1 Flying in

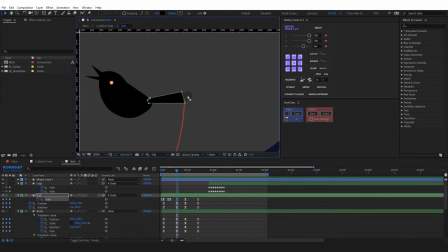(25:29)
Let's bend the tail in the key position as well, creating an overlap.
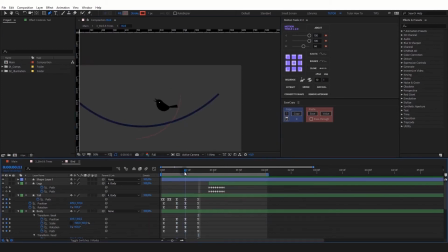(25:49)
Move on and increase the overlap.
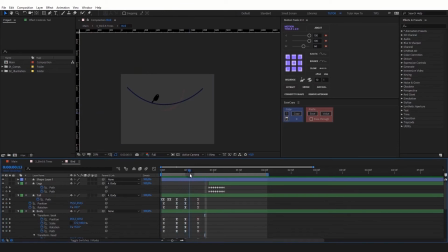(26:09)
And on this transition, I'd like to create a trail for the tail to make the rapid movement more noticeable.
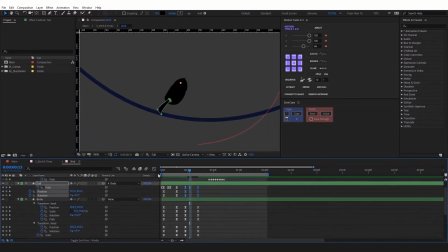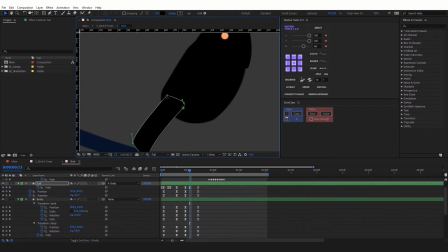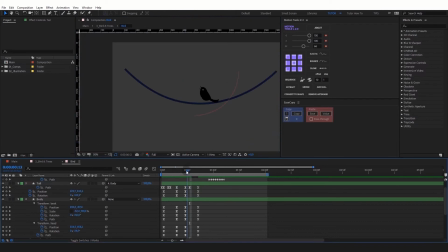Great. Let's also bend the tail at this moment and have a look at the result.
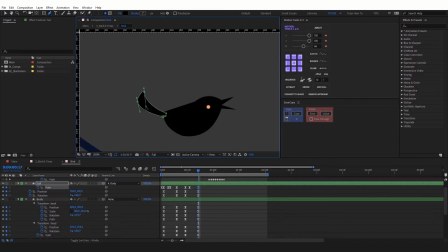Let's make a few more changes. Add stretch on this frame.
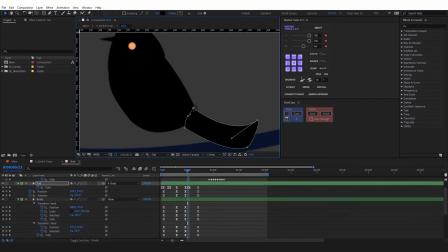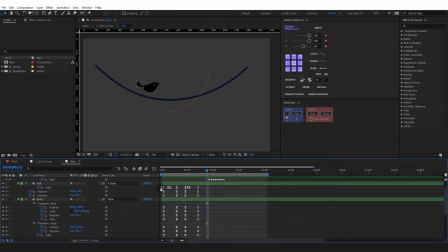(27:11)
And then select the keyframe with a straight tail and paste it a bit further. It looks fine when flying, but it lacks overlaps while landing and the tail looks rigid.
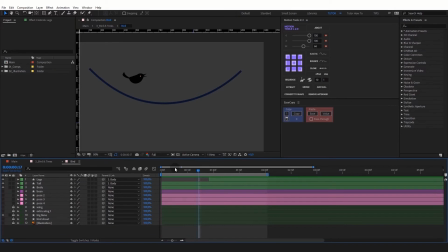(27:30)
Let's fix it. We will animate the overlaps on the tail with the help of CC Bend effect.
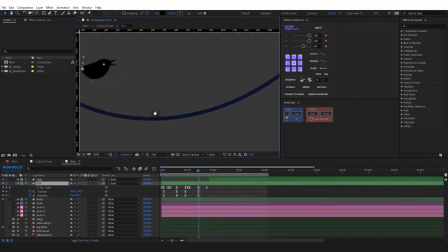(27:37)
To do that, let's select and paste the keyframe with a straight tail, and create the bend with the help of CC Bend effect. Find CC Bend and apply it to the tail layer.
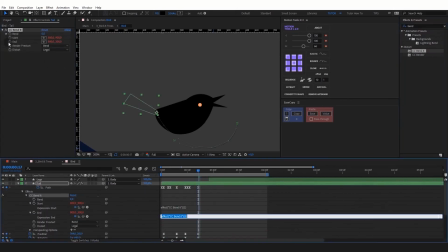(27:49)
Holding down Alt, press Start and End and type in expression to comp value.
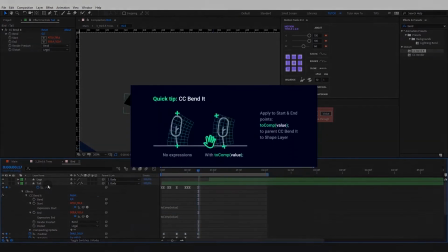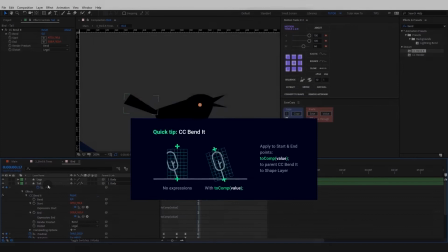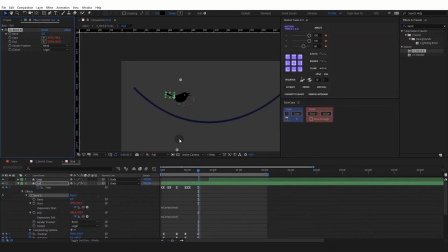(28:08)
Move Start and End. Set the keyframe at Bend property.
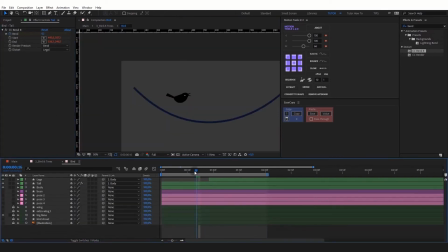There's one problem. Bend cuts the tail at some points of animation, and that isn't something that we need here. There's a great solution to this problem.
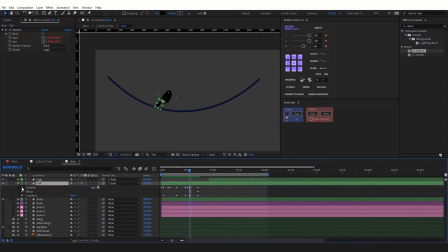(28:37)
Go to Effects, find CC Bended, go to Compositing options.
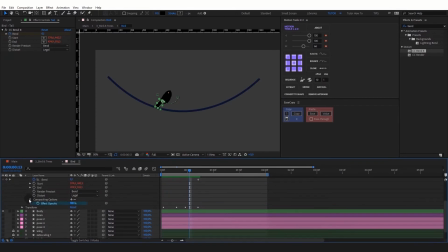(28:43)
You can see the Effect Opacity property here. This property is responsible for the effect's visibility. Now, if we move to the required moment and animate it from 0 to 100 in one frame,
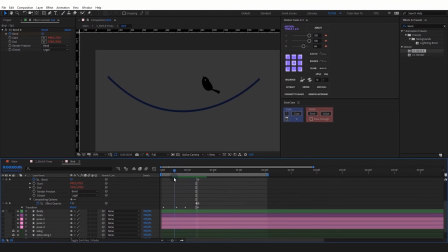(28:55)
for instance, we'll see that the effect won't be applied before we need it to. Do you know what's really cool about it? This works for all the effects. Let's continue.
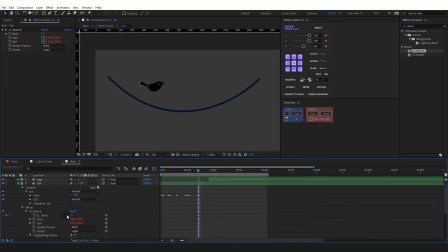(29:09)
Let's animate the bend. Now animate the tail's overlaps.